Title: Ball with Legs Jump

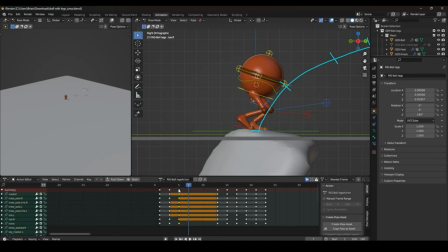(8:21)
So I just select the summary one, then it selects everything below it. You know, maybe I want that to hold for a second. It's holding. And then comes the jump. That needs to be really quick though. Right? Like
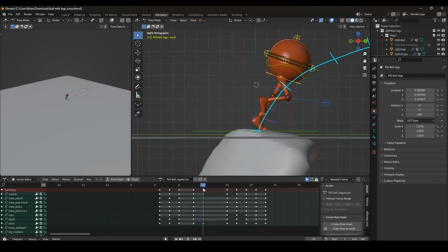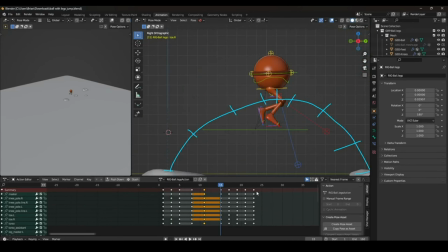(8:42)
whoop. Okay, and then it's in the air. So in between this one and this one, we've got extra data that we need to input.
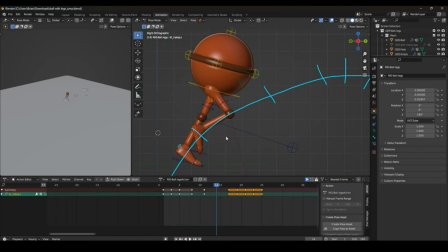(8:59)
Okay, so like it's in the air, it's not, the foot's not going to be bent like that. Your foot's bent like that because you're putting pressure on your foot and the ground.
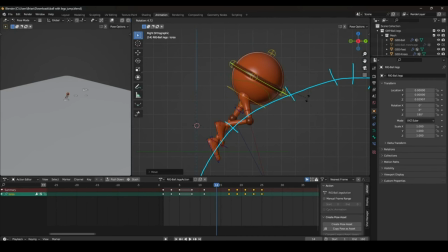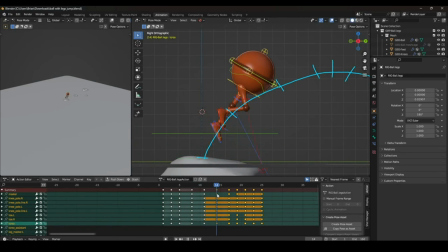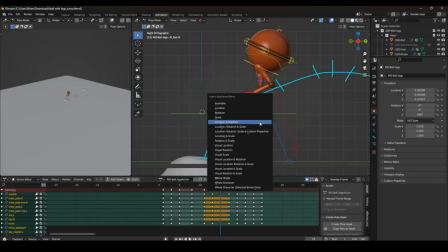Well, that does not look good. Let's see. That kind of sticks.
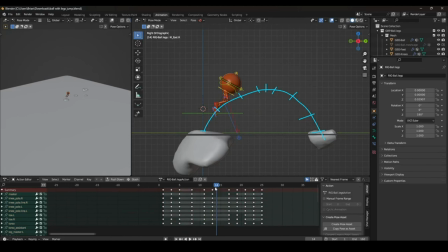(9:47)
You see that? That sticks. We don't like that. So let's get rid of this set of keyframes and we'll bring this one closer.
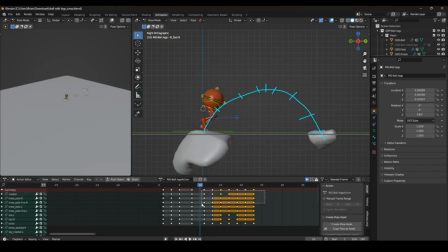(10:06)
And this needs to be closer too. And I'm actually going to set all of these to linear so I don't have any slow ins and slow outs from the computer. So I'm going to select everything, right click, interpolation mode, remember this, and we're going to set it to linear.
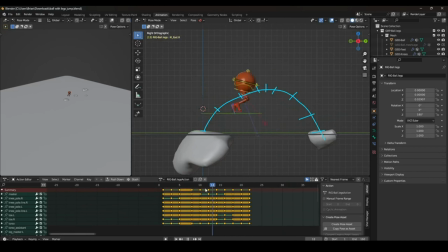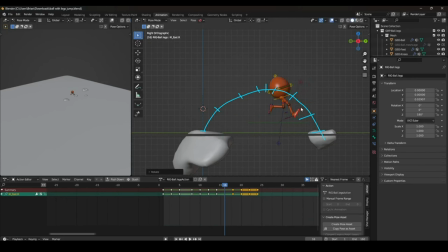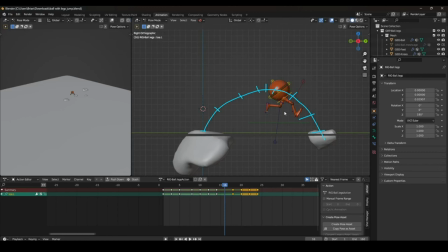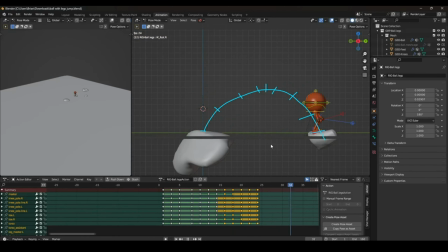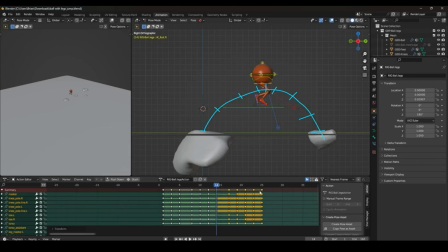(11:10)
Like if we want it to hang in the air a little bit longer, we can just add more frames in between the keyframes.
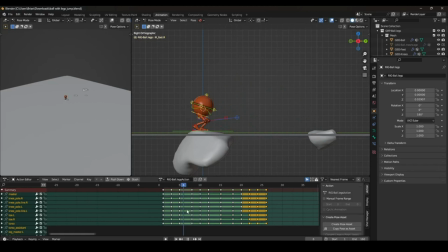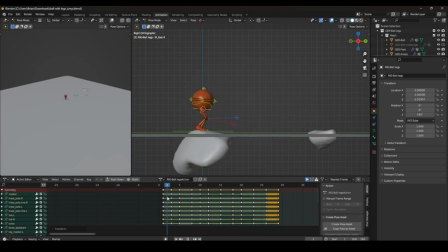So you just play around with the spacing of your keyframes until it feels right.
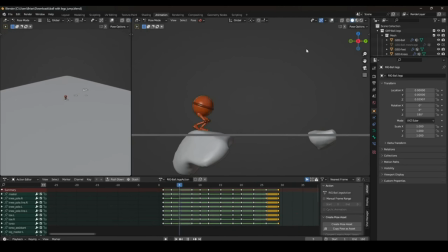And maybe your poses need to be changed a little bit, you know, if you go back and you feel like it's just not quite enough.
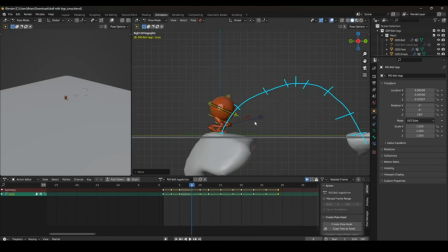(12:16)
Maybe I want some more spring in that.